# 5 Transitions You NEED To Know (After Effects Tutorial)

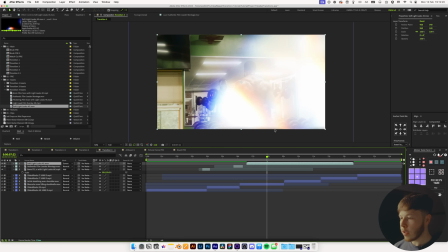20:30 It just depends on like the intensity and how it reads it. So in this case, let's say that looks pretty good. And then I just want a couple of these elements where it just kind of flares over.
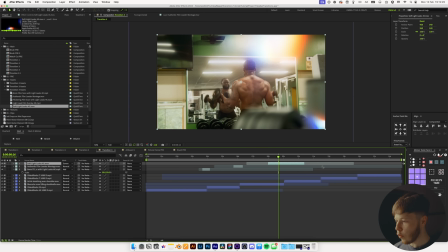20:38 So I'm just gonna cut right there, cut it right there as well. And this will just be like overlay feel.
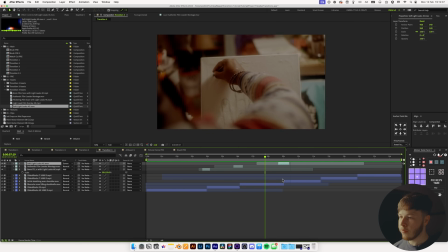20:44 I won't necessarily use it as transition just because it's not gonna work very well as a transition because it doesn't have the coverage for it.
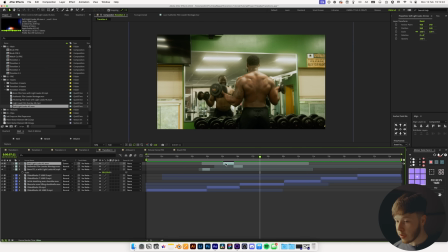20:50 But you can use it as like a before transition to build it up a little bit. So it's kind of like a warm-up piece to get into the mood of it. And that can be super important as well as creating just a little bit of that anticipation.
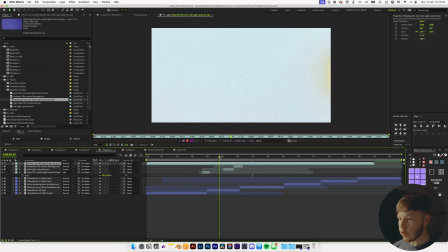21:02 But let's take this next one, which is just a different type of overlay as well. It just has a lot of really nice flicks, which looks super cool.
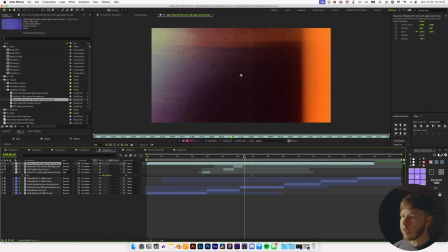21:09 And a lot of these in different corners,
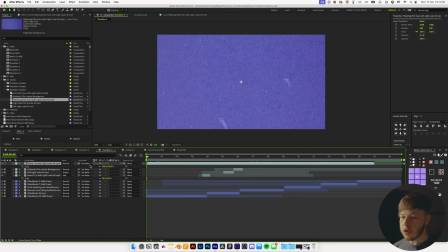21:11 just a great example of a really good overlay texture that you can use over and over and over again, and you can cut it up into smaller segments,
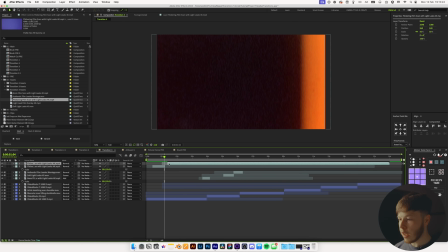21:18 and then you can duplicate it and go to a different part of it and use it again because it has so many really good segments.
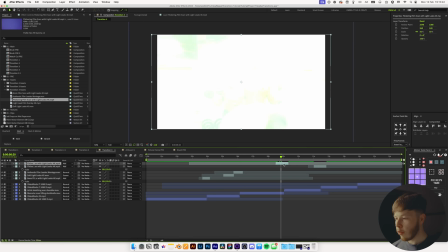21:24 But again, just looks super cool, and you get some really cool texture in there as well. This one still a little bit slow, so time stretch, and it's just like something like 50.
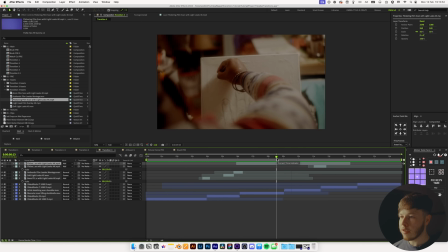21:33 Just speed it up a little bit. 10, 12 frames are usually pretty good for a transition. Just creates a little bit of that, and then the texture in there is so sick, works beautifully. But that is pretty much it for the 5 types of transitions that I use and love a lot. I think they're super useful and they all have their place. The MagnatesMedia one, probably a lot of you are familiar with using that to transition in between scenes. You can also use it in real world footage. Remember that all of these you can use in real world footage as well, not just animations. All of them are also fairly simple to do in something like Premiere Pro or DaVinci Resolve if you have some basic knowledge of keyframing. Most importantly, I really want to get this across is that you have to keep in mind the style of the project. Using film burns in something like a regular 2D animation is not going to look super good because it doesn't make sense. Using ink mats in a real world footage that's super slow is not going to look good because it's not going to make sense. So keep that in mind as well when you pick what type of transitions that you want to use for your project, and then try to keep it somewhat consistent across. But with that being said, I just want to say thank you for watching along. Hopefully you learned something new. Hopefully you got a little bit of a better idea of when and how to use different transitions. And of course, if you do want access to this project file, it will be available on my Patreon at patreon.com/Mapal, or click the link in the description to get there. And yeah, comment, like, subscribe. Peace out. Sayonara.